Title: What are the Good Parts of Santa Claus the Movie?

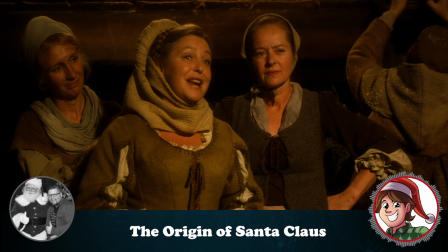4:20 He was willing to push himself as much as possible getting to these villages,
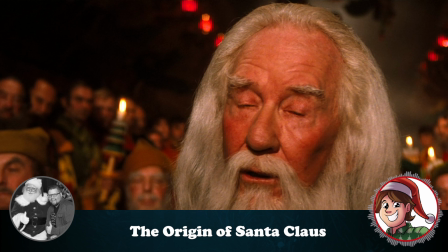4:24 and was only given the title Santa Claus when the story felt like he earned it.
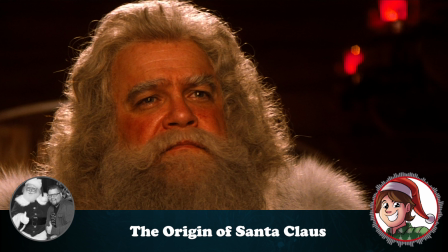4:30 You will be called Santa Claus.
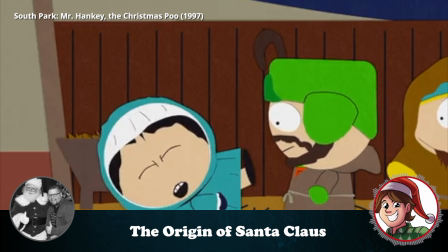4:38 Yes, there's also an element of the Chosen One.
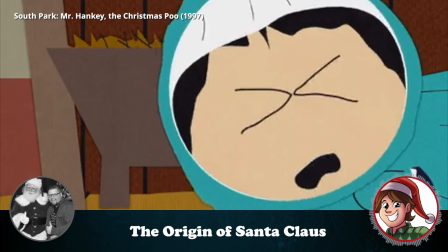4:41 This harkens back to the original Christmas story of the Nativity, in which Mary is taken to Bethlehem and gives birth to Jesus in a manger.
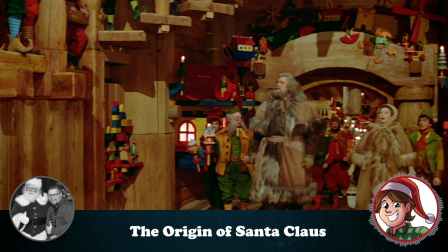4:50 Without getting too religious, this gives Santa's story a nice connection.
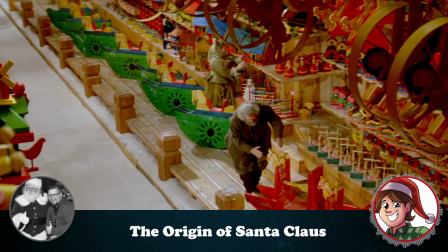4:54 The most humble of toy makers is chosen by an ancient elf to deliver toys.
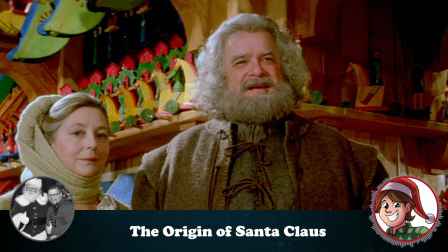5:02 What have they got to do with me? You're going to give them. But how could I deliver all these toys?
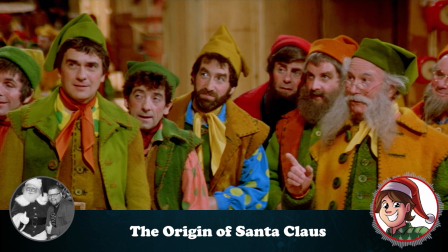5:08 I won't live long enough for that.
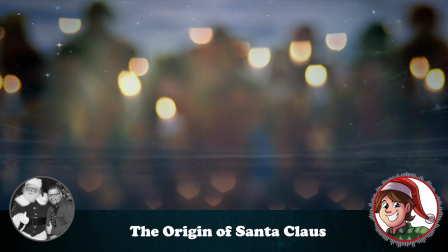5:13 both of you will live forever.
I also really love the first scene in which we get the first hint of the elves.
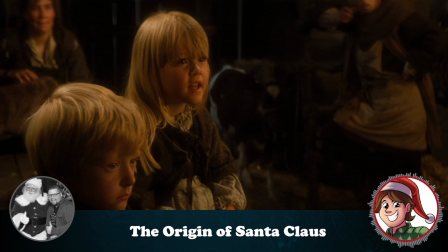5:21 Or as you just said, the Wendigum.
What's a Wendigum?
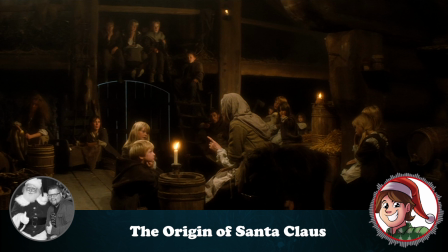5:26 While the term Wendigum was an invention of the movie,
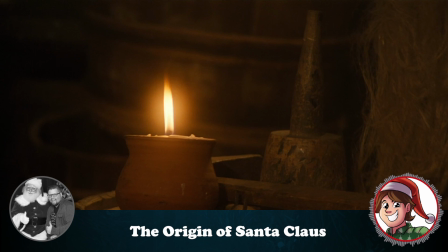5:29 the story being told about them to the village children gives the environment a mystique but relaxed atmosphere.
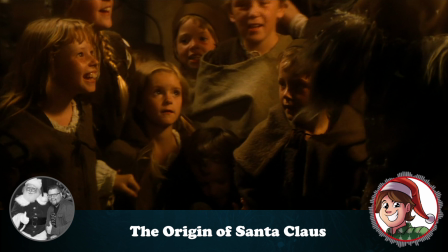5:37 Like a nice Christmas fairy tale you'd hear before going to bed on Christmas Eve, they've been waiting for the right man to eventually come forward.
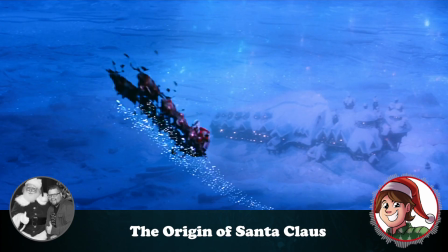5:46 Claus is the chosen one as he understands his responsibility with his great power.
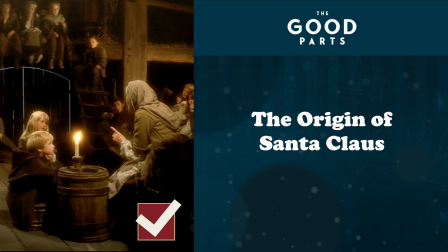5:52 Santa's origin story is a good start to the film and a good component of the story.
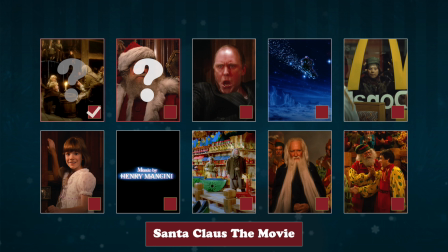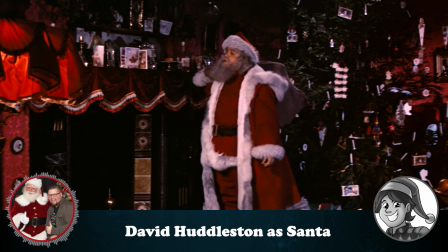6:04 David Huddleston as Santa Claus. David not only looked the part, but his performance makes you believe he's Santa.
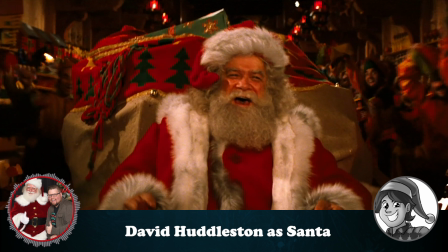6:13 Watching this film as a child, his performance has stuck with me almost 40 years later. His laugh was jolly and sincere.
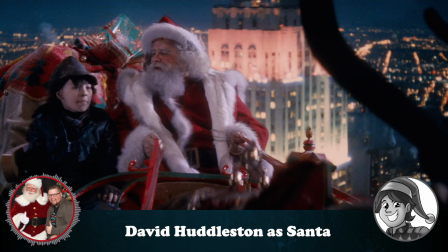6:19 He cared for the children, including Homeless Joe. And nobody cares about Homeless Joe.
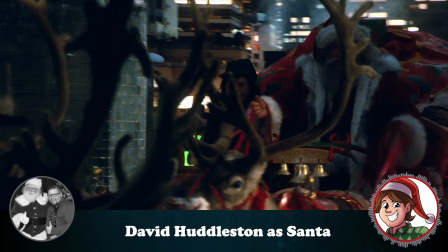6:27 While he doesn't get enough story focus to really dive into his persona, he does elicit a lot of joy,
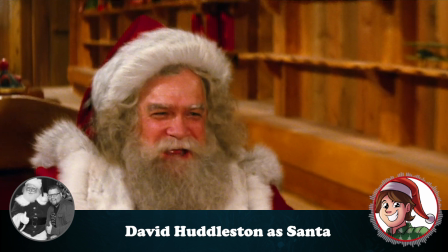6:33 even managing to work in a nice ho ho ho in his laugh without sounding forceful or even scary.
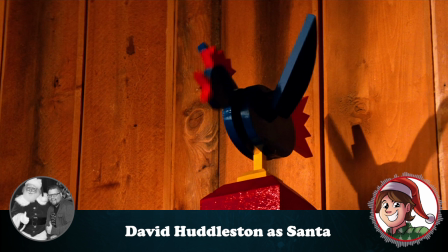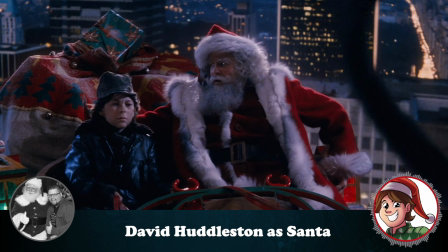6:46 He also pulls off the role despite having a more unconventional high-pitched voice, which oddly makes him a lot more relatable.
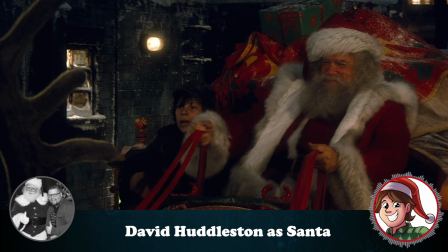6:54 Now, hold on tight and don't worry. You'll be as safe here as you are in your own home.
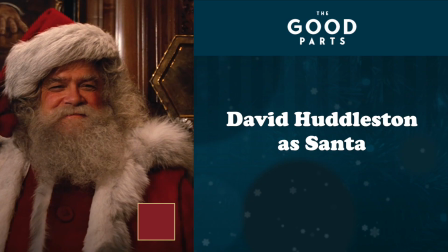7:00 I ain't got a home. Mm-hmm.
Looks like we agree.
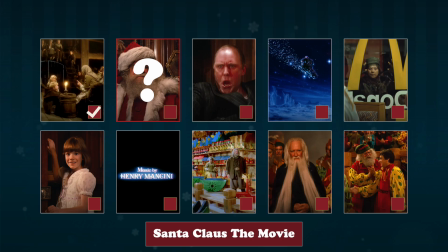7:05 David Huddleston was a great Santa, and of course a Lebowski.
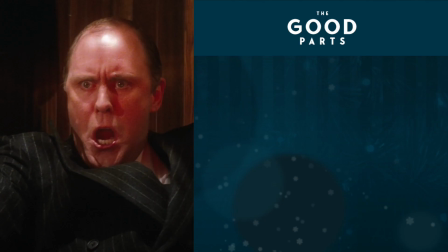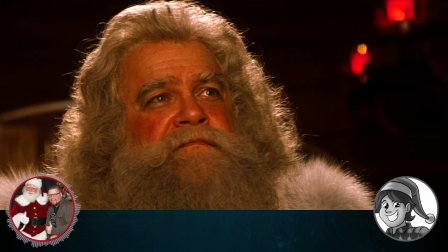7:17 John Lithgow as BZ.
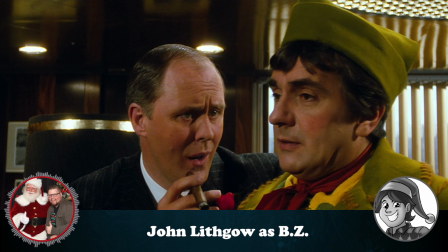7:20 As sincere as David was as Santa, John Lithgow's portrayal of BZ was the complete opposite, and that is what makes a great adversary.
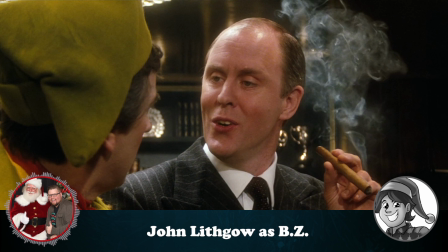7:28 John portrayed BZ as a crazed, money-hungry businessman who enjoys a good cigar and Pabst Blue Ribbon.
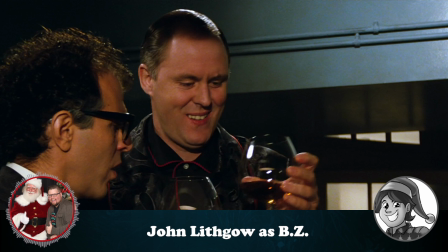7:34 By next December, they'll be writing to me, BZ.
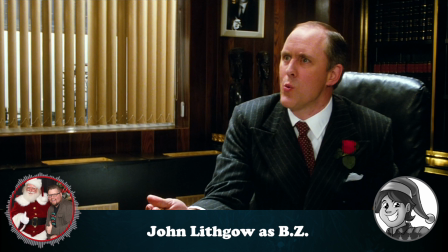7:41 It made perfect sense that Santa's enemy would be a corrupt toy builder with dreams of cashing in on a new holiday, Christmas 2.
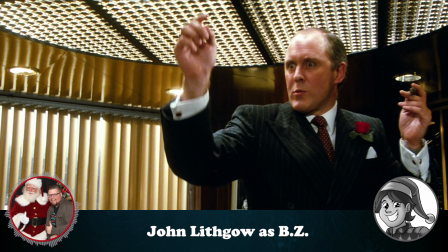7:47 When you've got a hit like we have, Patch, the people don't want to wait a whole year. They're dying for a sequel.
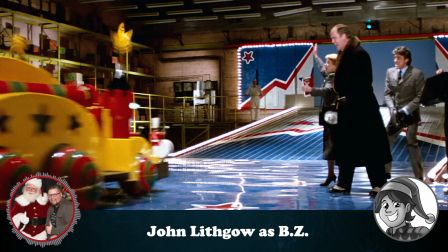7:54 Christmas 2! Christmas 2?
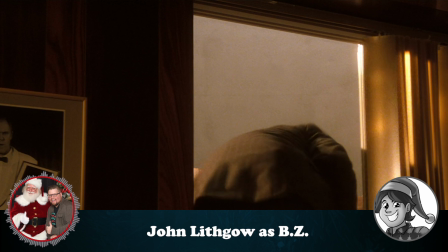7:59 Lithgow's character took the film in a new direction halfway through, and it would have been interesting to see Santa and BZ actually square off.
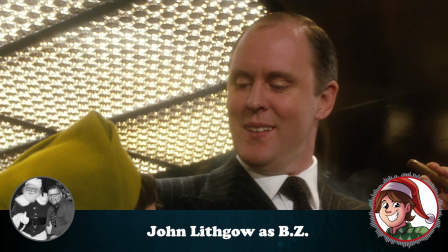8:07 This is where a lot of people usually come from when they say they don't like this movie.
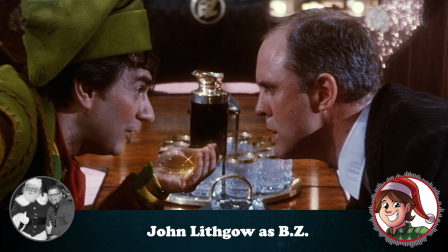8:12 They refer to both the overacting of John Lithgow and the fact that he, the main villain, never shares a scene with Santa, the hero.
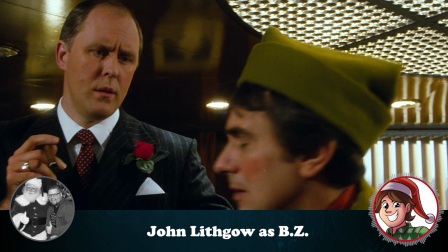8:21 But despite that major flaw, I get what John Lithgow was trying to do.